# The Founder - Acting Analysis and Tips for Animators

Welcome back to another Acting Analysis for Animators and today I'm gonna take a look at a movie with Michael Keaton called The Founder. So the sequences I want to take a look at, there are two that kind of show a different take on a weight assignment because in class a lot of times you do a weight assignment lifting a box or lifting something heavy or pulling and pushing. Well there's an interesting way of how Michael Keaton lifts an object so I want to talk about the poses and kind of a different take on a weight assignment and then there are sequences where he does a lot of twinning and usually twinning is kind of a no-no thing in animation but the interesting ways of how he does it an interesting staging of him between two different characters where you can kind of use the left and right aspect of different poses different looks and different gestures so i want to start with the weight assignments first so let's take a look at what he does
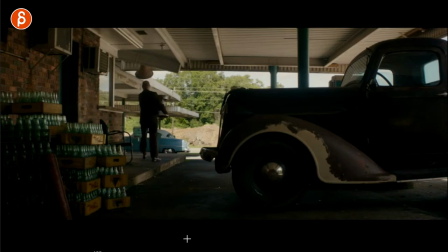here and of course i'm going to put the movies on a different upload and that's going to be a link
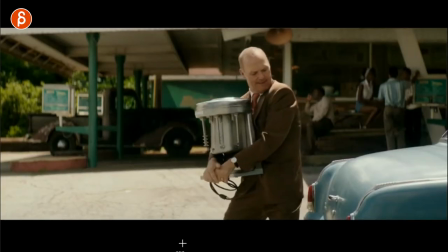in the description because of all the sound and the copyright issues So this will be an unlisted clip here,
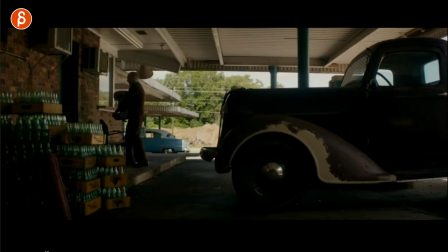but this is the sequence so I'm looking at Something where a he holds it on to the side. I like how he has that arm here to the side It's not right in front of him. So it's kind of a sideways look I like that re-grab It's one of the cool things that you can do in an assignment where you
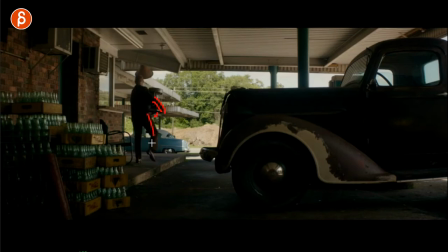show the complexity So he has kind of a re-grab with the arm He does a bit of a lift with that leg just something that feels a bit asymmetrical So I think having this to the side adds an interesting shape, a cool silhouette to that moment there.
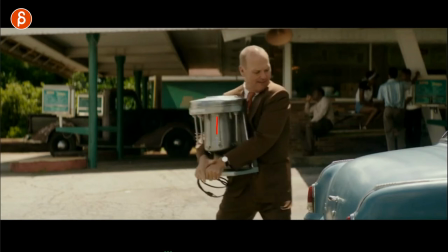And something like this here. I like that you have these little pieces here. You got this big shape here. You got this here that is flat that he can push against himself. And you got that little lip out here. So this is kind of how he has to hold it. I guess he could potentially hold it around here, but then these pieces would be in the way.
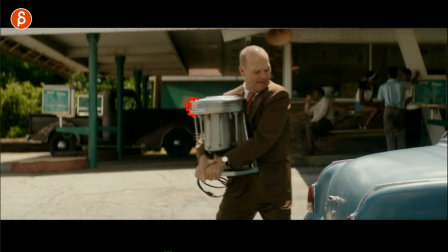So you could almost have something where he would hold it here on the side and maybe another hand here. I mean, there are different ways. And I think because that object is so different in its shape and with the cables hanging here, it kind of forces the character to hold in a different way.
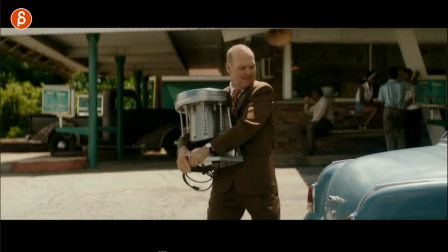But it gives you a good opportunity to do different things. And what I love is stuff like this here. You can see how you got the thumb out here just for a different pose.
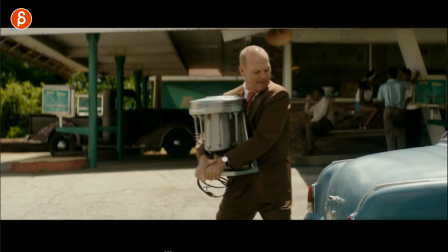How that hand has to be over this hand. And you can see the adjustments here.
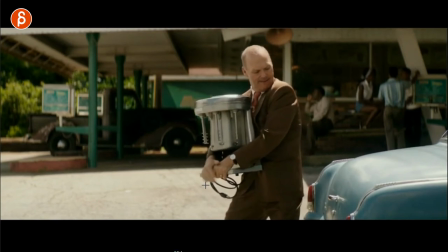all those little things i like the little tiny adjustments you've got little finger changes here then holding on to this lifting that thumb a bit so that this
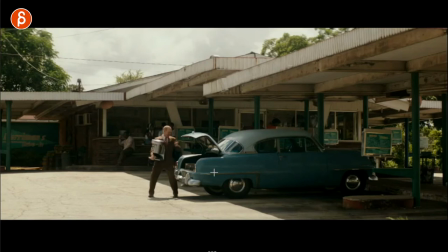hand can come out and then opening this section here to put this in so it's not only a weight assignment where you have an object
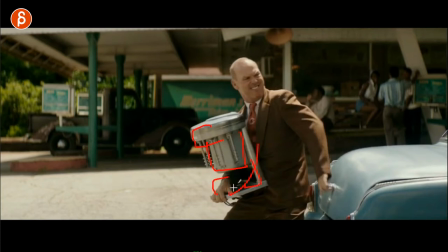that has a kind of an odd shape and again forces the character to hold this in an interesting and asymmetrical way but then you add
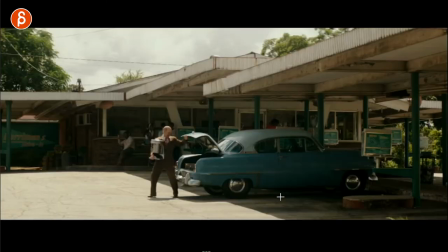conflict so every time there's a problem with a character It's interesting to see how that character fixes this and I like this too. I like that this is shaped this way That's right where his face is so he can't really lean underneath I would be kind of a pain is to
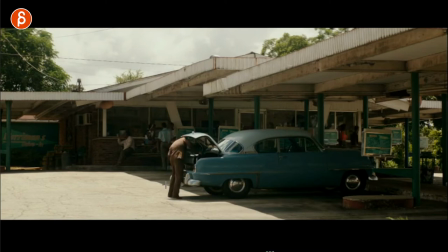kind of have his face out there You kind of lean off to the side and then he has to go underneath something overall And after
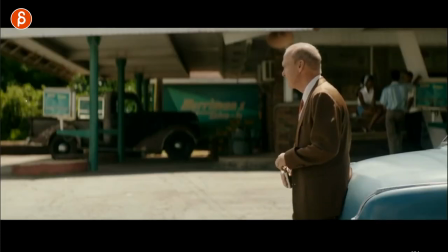that is down to his moment here.